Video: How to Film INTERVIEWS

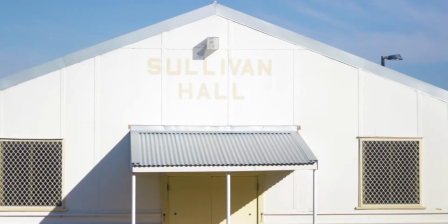Interviews. So today I'm at Sullivan Hall helping my girlfriend film something for a play she's in, some promotional material.
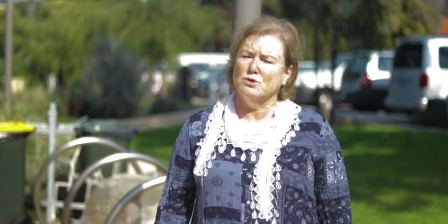Part of that is interviewing some of the cast members and people involved. And it got me thinking about what it is about the interview format that you need to know and how to do it.
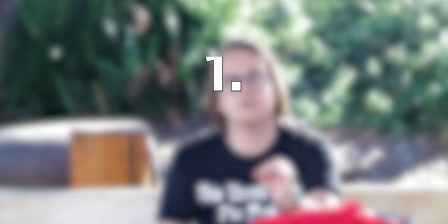So today we're talking about interviews. First, we need to establish that there are two kinds of interviews.
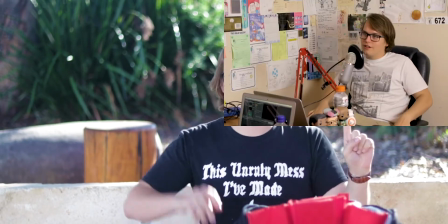A more interactive interview where you usually have three angles, one of one subject, another of another subject, and then a third wide angle showing both subjects talking to each other. Those are quite common on talk shows or podcasts. And the second kind of interview you have is a more focused interview where you usually have one or two angles just of the person who is talking. Now, you'll usually find those in documentaries. So you just got to make sure to set up your angles accordingly to what kind of interview you're going for.
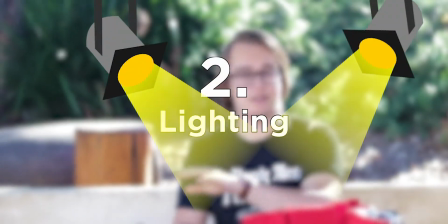And we'll talk about specifically camera placement a little bit later in the video. Lighting is an important part of all kinds of video, and that goes for the interview as well. Now, obviously for things like podcasts, audio-based, visual isn't as important, but you still want to be able to see the subject and see what they look like. Now, that doesn't just mean setting up lights, because if it's inside, you obviously want to set up a few soft boxes to get a bit of light, but if it's outside, that can mean putting an ND filter on the camera to make the sun less harsh. I have an ND filter on the camera now, and if I took it off, it would look like this, and this looks horrible. So if you're doing an interview outside and you want to have that blurred background, you're going to want to use an ND filter.
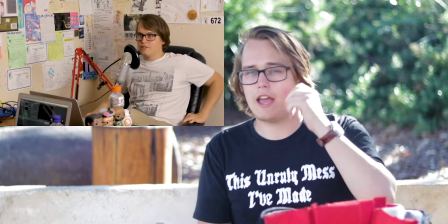Here's an example of an interactive interview that I filmed inside with lighting, a focused interview with indoor lighting, and then a focused interview with outdoor lighting.
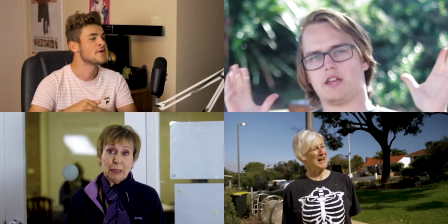All different kinds of interviews, and they need to be lit accordingly. Now, talking about the background and ND filters, the reason you want to put an ND filter on is so you can keep a wide open aperture and get a blurry background, a nice bokeh effect. The background is kind of important in an interview. You don't want it to be too distracting, but you also don't want it to be too plain and boring.
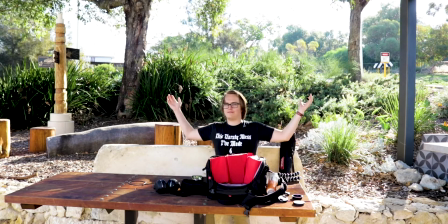For example, I'm out here, which is, I don't want all this background stuff, so I used a more zoomed in lens to get a nicer frame.
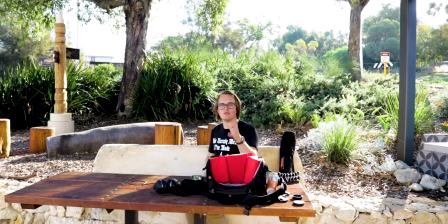Same goes with interviews. You want to be more zoomed in, be more focused, not have too much background stuff. You zoom in, you get a blurry background, it looks so much better. I mean, look at all this.
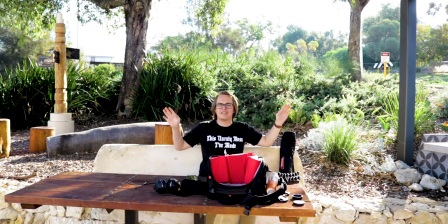You got in the sun, it's just, it has to be close. Bring it back, close. So you're going to want to generally have something in the background, but have it blurred out so you can tell that they're in front of something, but you don't get distracted by what's behind them.
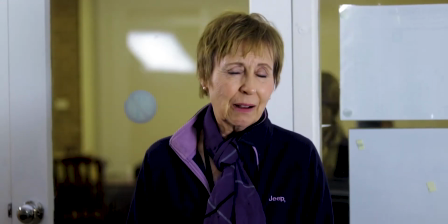In this interview, for example, the writer of a play is talking in front of a rehearsal of that play,
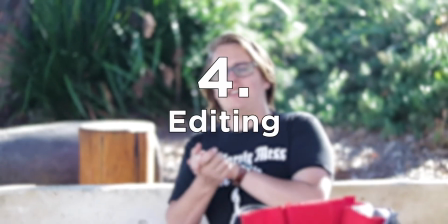and you can kind of see a bit of that in the background. Editing is a big part of any video, but when you have interviews, you usually have a lot of dead weight, a lot of answers that go on and on and on, and you need to cut it down. Even in this video, I'm cutting down a lot. But you want to make sure that you ask good questions so that your answers come out good, concise, and well worded, because then you don't have to edit as much. A video that's less edited, it just feels more natural and it's more pleasuring to watch. So make sure you've got good questions that just get to the point. Don't give them any space to waffle on. And if they are waffling on, that's fine, but just re-ask the question in a more pointed fashion. The audio, man. You hear that? That's a car going in the background and everything else.
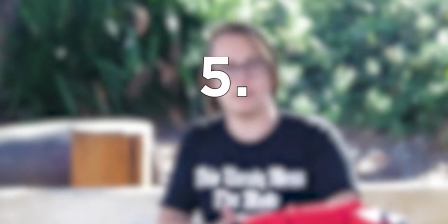So another thing is audio. You just want to make sure that you're either miking them up with a lapel mic, or that you're recording when there aren't any cars driving past, or there's not too much noise in the background, like that bird. Sometimes having background noise is good because it shows that they're in an atmosphere, but you still want that isolated audio of them giving answers.
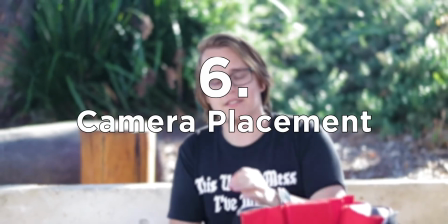Now, finally, we talk about camera placement. Now, this is in relation to the 180-degree rule. When a subject interacts with any other subject or object, see, planes. You always got to just wait for the plane to fly over. It's boring and it takes time, but you need that audio.
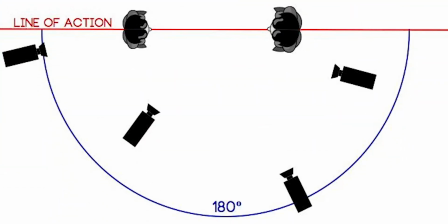Now, the 180-degree rule basically says that whenever a subject in video interacts with another subject or an object, it creates an action line between those two things.